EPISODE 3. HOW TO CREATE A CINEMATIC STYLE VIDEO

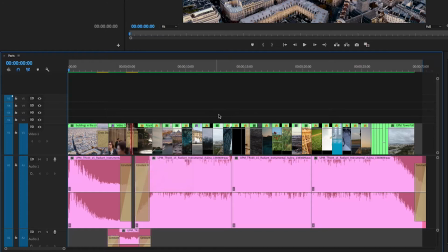(8:09)
We'll cut the rest of the images, no transitions, except for the final image in which we'll set a fade.
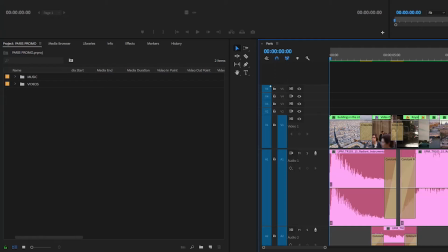(8:16)
To apply transitions, we go to Media Browser and click on the tab Effects and open Video Transitions. It provides a huge captivating effect, but like the transitions, you need to know how to use them properly. If you abuse them, it provides the opposite effect. It's a narrative decision, and we must keep in mind the cohesiveness.
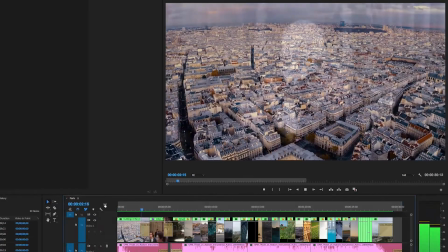(8:43)
In this video, the music is slower, and we can use it in the beginning.
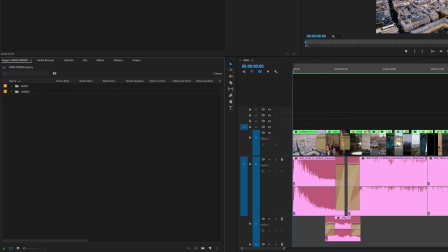(8:48)
It's important for you to know that in order to edit a video in slow motion,
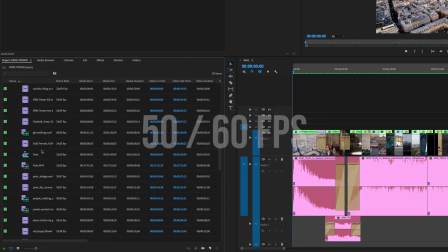(8:53)
the footage must have been shot in 50 or 60 frames per second at least.
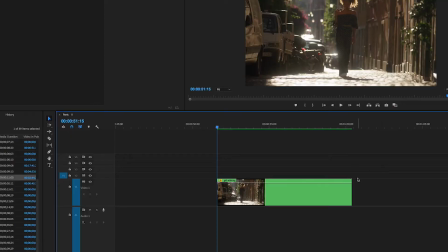(8:58)
Otherwise, when you reduce the speed, the scene will be jumpy. Let's try slow motion on this image shot at 50 frames per second. We'll click on the right button over the video clip and select Speed Duration and reduce speed into half or 50%.
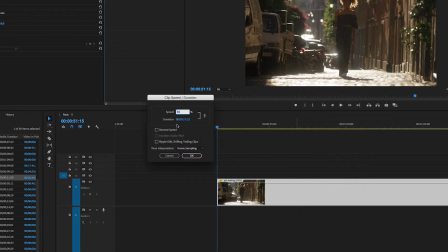(9:18)
Logically, if we go over 100%, we'll be obtaining the opposite effect, meaning a fast motion.
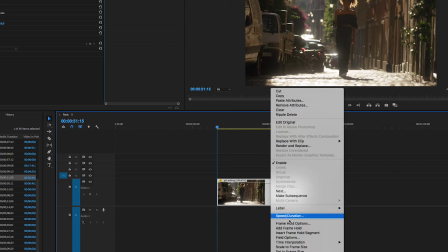(9:25)
If we click on the option of reversing the movement, we'll make the footage be played background.
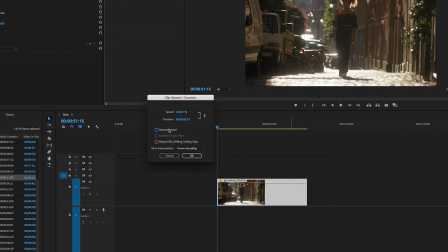(9:31)
We will not do it this time. We just use the slow motion at 50%.
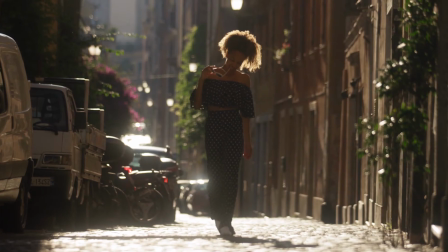(9:37)
And this is how you see this. Slow motion shot. Captivating, right?
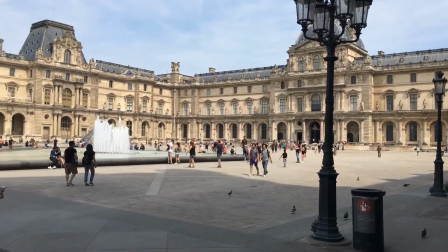(9:49)
Take a look at this shot. The trembling makes it seem amateur-like, keeping the viewer aloof from the video.
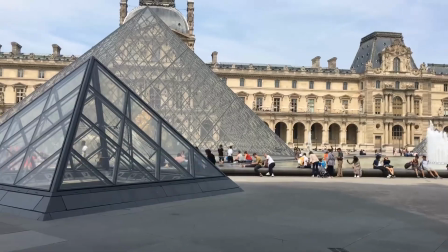(9:56)
In order to avoid this, we stabilize the shot. we go back to the tab Effects,
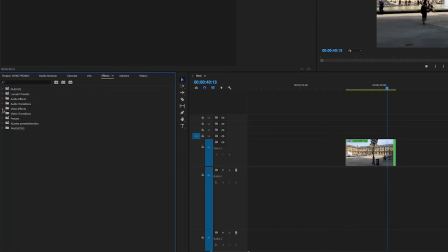(10:02)
then Video, Effects folder, and lastly, Distort and look for the WAV stabilizer. We click on the effect and drag it into the clip.
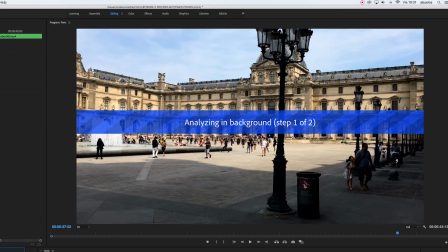(10:12)
We let it process and we'll come back in a while to check if the shot has been stabilized.
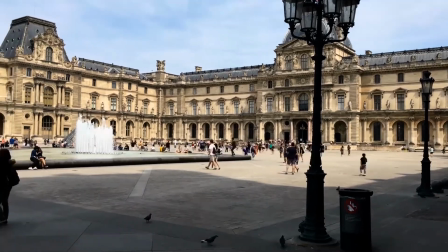(10:18)
Ready? Amazing, isn't it? We already have our editing and it looks pretty well, but there are still a few missing items. A very important one, besides the music, are the sound effects. Inserting these sound effects during the video changes the viewer's experience, making them feel part of the video.
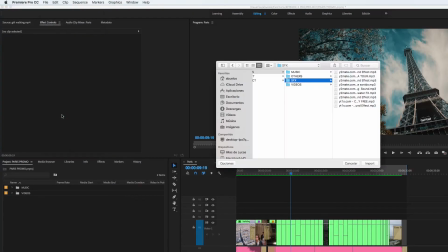(10:44)
In order to do that, we go to Media Browser and drag into the sequence effects I previously selected.
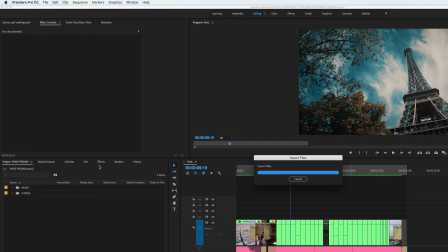(10:51)
There are libraries and sound databases that we'll discover later on. Also, specific programs to download sound effects free of YouTube rights. Although, if that's possible, it's better to record them yourself. Let's add this city street sound effect here.
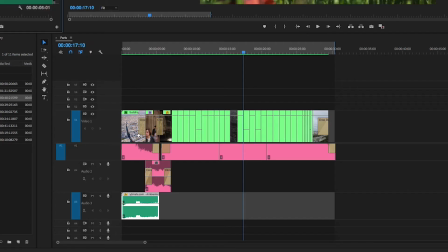(11:11)
A bird sound here.
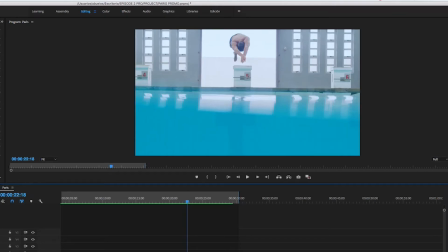(11:16)
In this shot, we add the sound of water, and we adjust them all in the audio track.
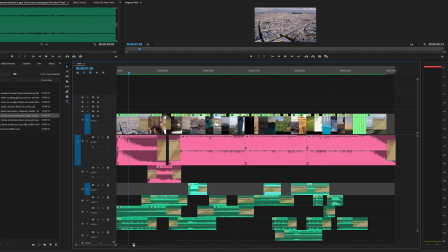(11:27)
Once the sound effects are set, we must find a balance between music and sound.
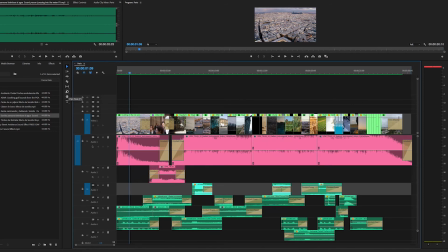(11:33)
That's why we'll play with the audio clips inside this line,
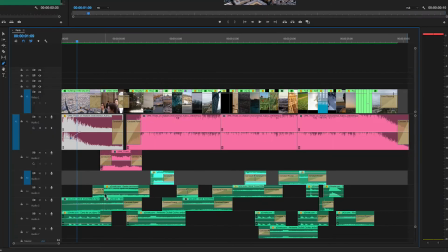(11:37)
which establishes the sound level using the pen to create points to level the sound up and down.
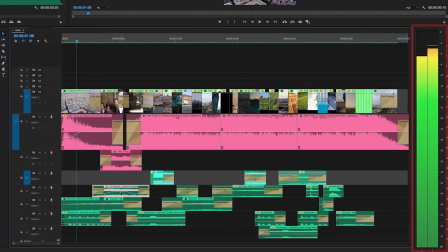(11:44)
We'll have to take into consideration that the general decibel level must
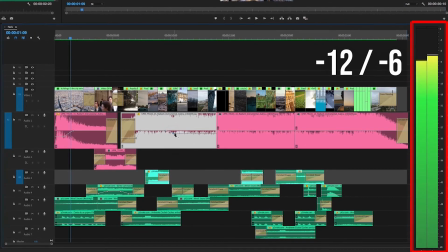(11:48)
be between -12 and -6 in the audio meters panel, right by the sequence, so the audio has the highest definition.
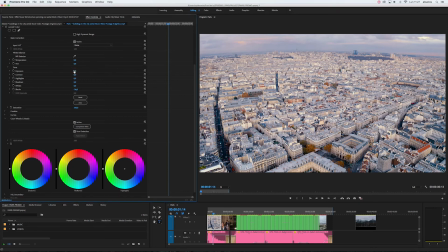(12:01)
The next crucial step is to color our images to provide them with warmth, drama, or whatever we like.
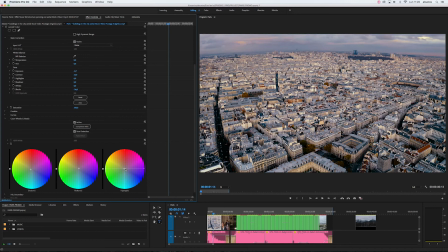(12:09)
The human eye loves color, saturations, contrast, a good white balance.